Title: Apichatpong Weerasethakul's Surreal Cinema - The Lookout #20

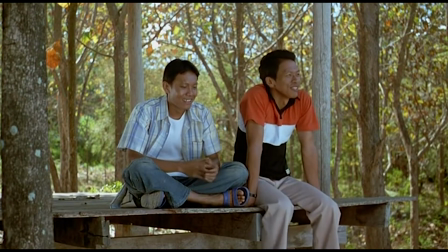Abichapong Riraceta Kuo's films are made up of striking contrasts. On the one hand, you get the most mundane scenes.
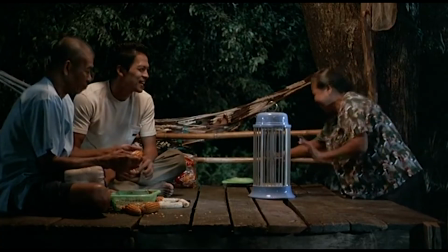They appear to be fragments of everyday life. Sometimes, you get scenes where nothing seems to ever happen.
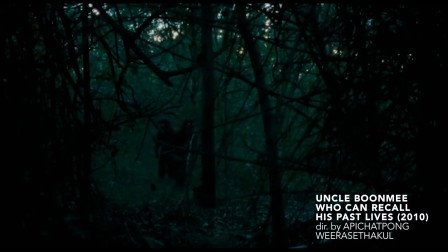Then, we get things I've never ever seen before.
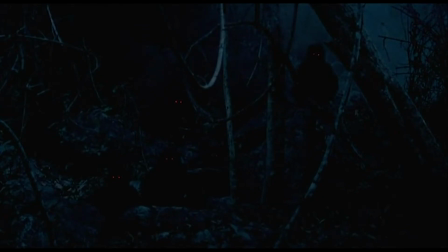From monkey spirits staring back at me from the forest, to a princess having sex with a catfish.
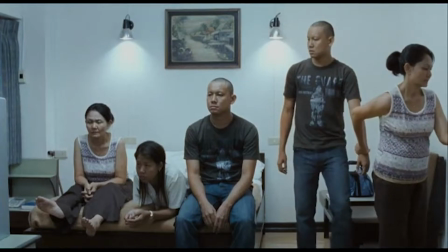I've seen things in his films that I've never ever even dreamed of seeing.
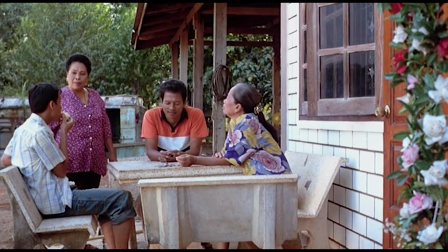If you go look at his other scenes, however, you can begin to see what the director does to prime us for these surreal moments.
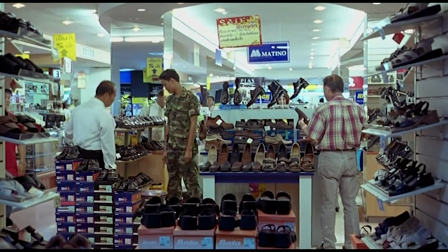Many of his compositions seem to be a little off.
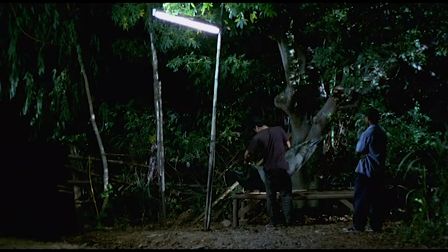These compositions are designed to unnerve us, unsettle us, to knock us off our feet.
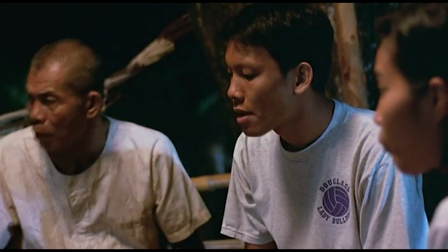These scenes have the effect of subliminally preparing the viewer for the very strange things to come.
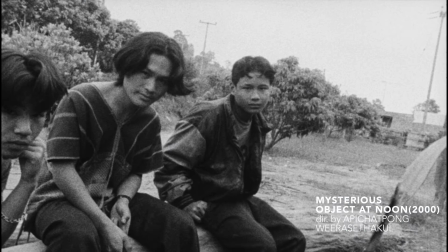It's worth going back to his first feature film to examine the roots of his films.
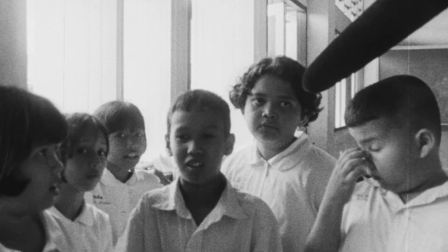In Mysterious Object at Noon, he explicitly employed a surrealist storytelling technique by asking different people to continue telling a story about a handicapped boy and his teacher.
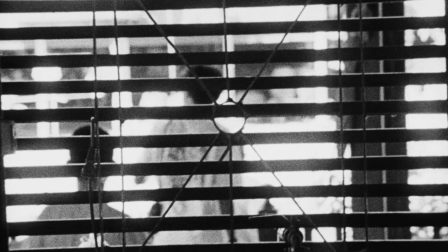The film crew would then go on to enact different parts of the narrative.
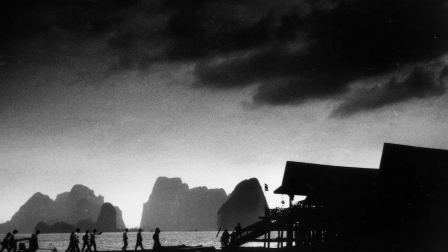Can this Thai director then be called a surrealist filmmaker? That's a hard question to answer.
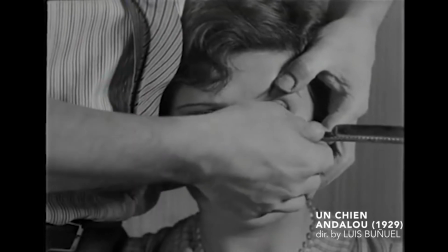What constitutes surrealism in the context of film history has long been a subject of debate.
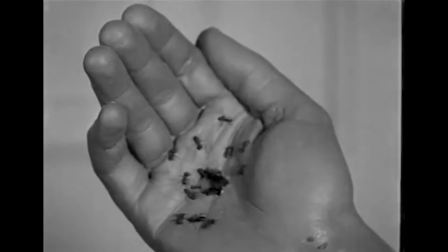Many people trace surrealism in cinema back to Ancien Andalou by Louis Pneuil.
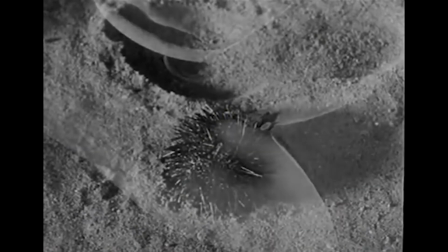The film can be seen as a series of sequences designed to shock the audience.
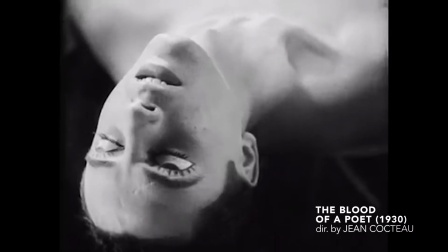Since then, surrealists have tried to explore the boundary between the real and the unconscious in many different ways.
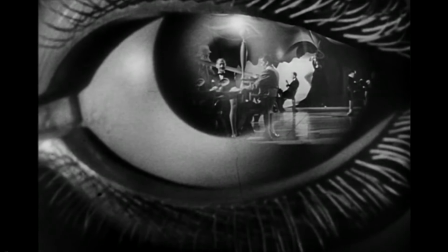You can even see it in films produced by Hollywood. Spellbound, directed by Alfred Hitchcock, features a dream sequence designed by Salvador Dali.
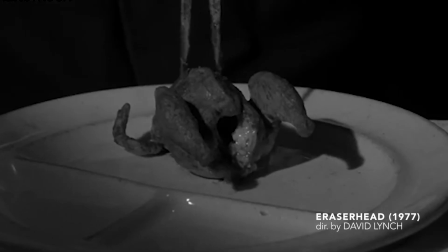More recently, filmmakers like David Lynch have been described as sharing surrealist traits.
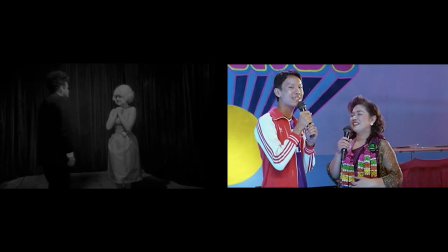Like these filmmakers, Abijapong Riasetakul does not make any excuses for the strange leaps in his narratives or the otherworldliness of his films.
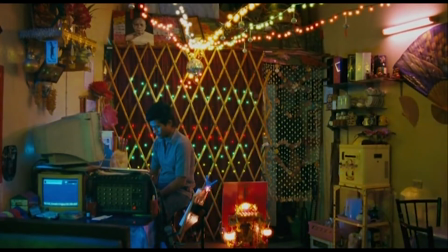He doesn't shy away from showing the strange or the implausible. While he may be similar to surrealist filmmakers in some respects, his films remind me of a different filmmaker who is not often associated with surrealism.
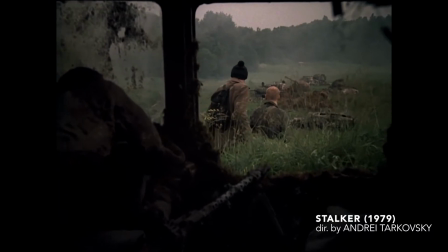Andrei Tarkovsky. Tarkovsky's characters in The Stalker wandered through what's referred to as The Zone,
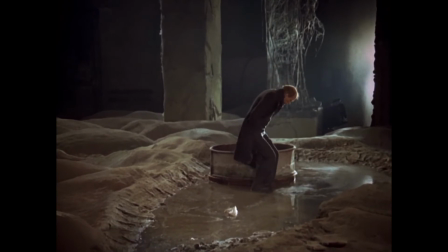exploring thoughts, feelings, and experiences that cannot be fully explored in ordinary life.
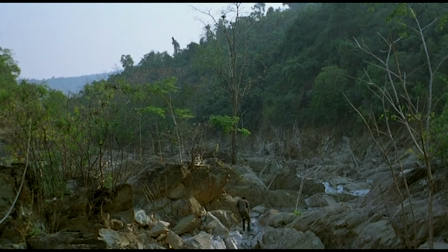Much the same way,
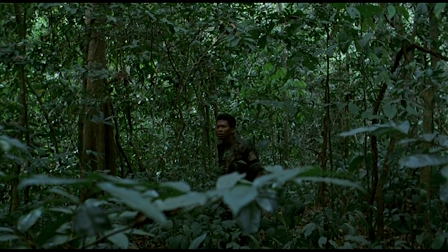characters in films like Tropical Malady and Uncle Boon-me who can recall his past lives roam through the Thai countryside as they encounter spirits and mythical creatures.
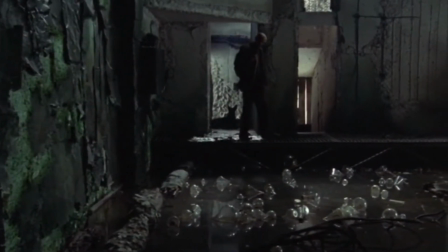Tarkovsky's Zone is a place of surreal encounters.
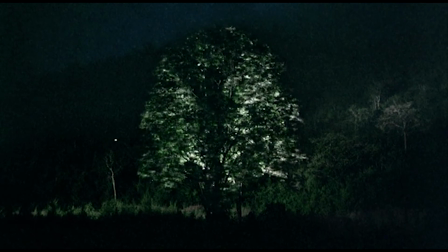Like The Zone, Apichapong Wirasetakul's nightscape is filled with otherworldly encounters.
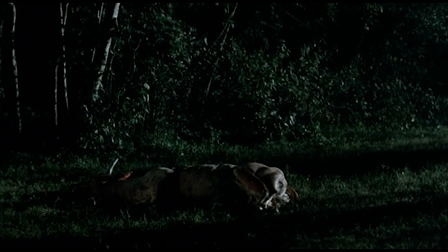These films peel away at the veneer of normalcy to reveal a very strange world existing just under the surface.
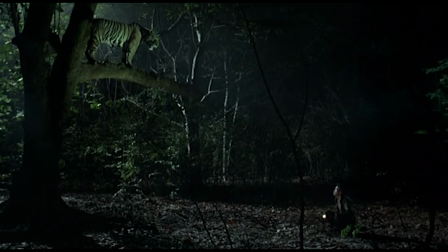Abichapong Wirasatakul's innovation is to reveal under the surface of everyday life a realm of existence that exists beyond our awareness.
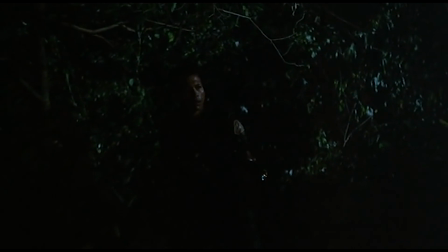While the surrealists had once been preoccupied with the connection between the real and the unconscious,
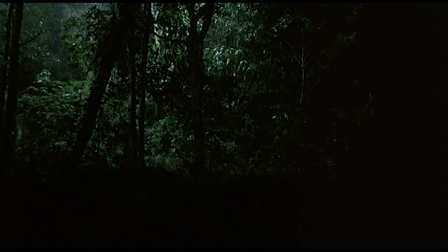we have here a filmmaker who is intent on illuminating the strange connections that exist between modern life and pre-modern beliefs.
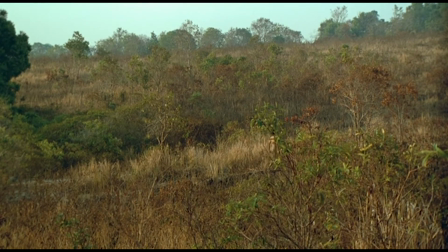That he's found a way to do so seems like a miracle of its own.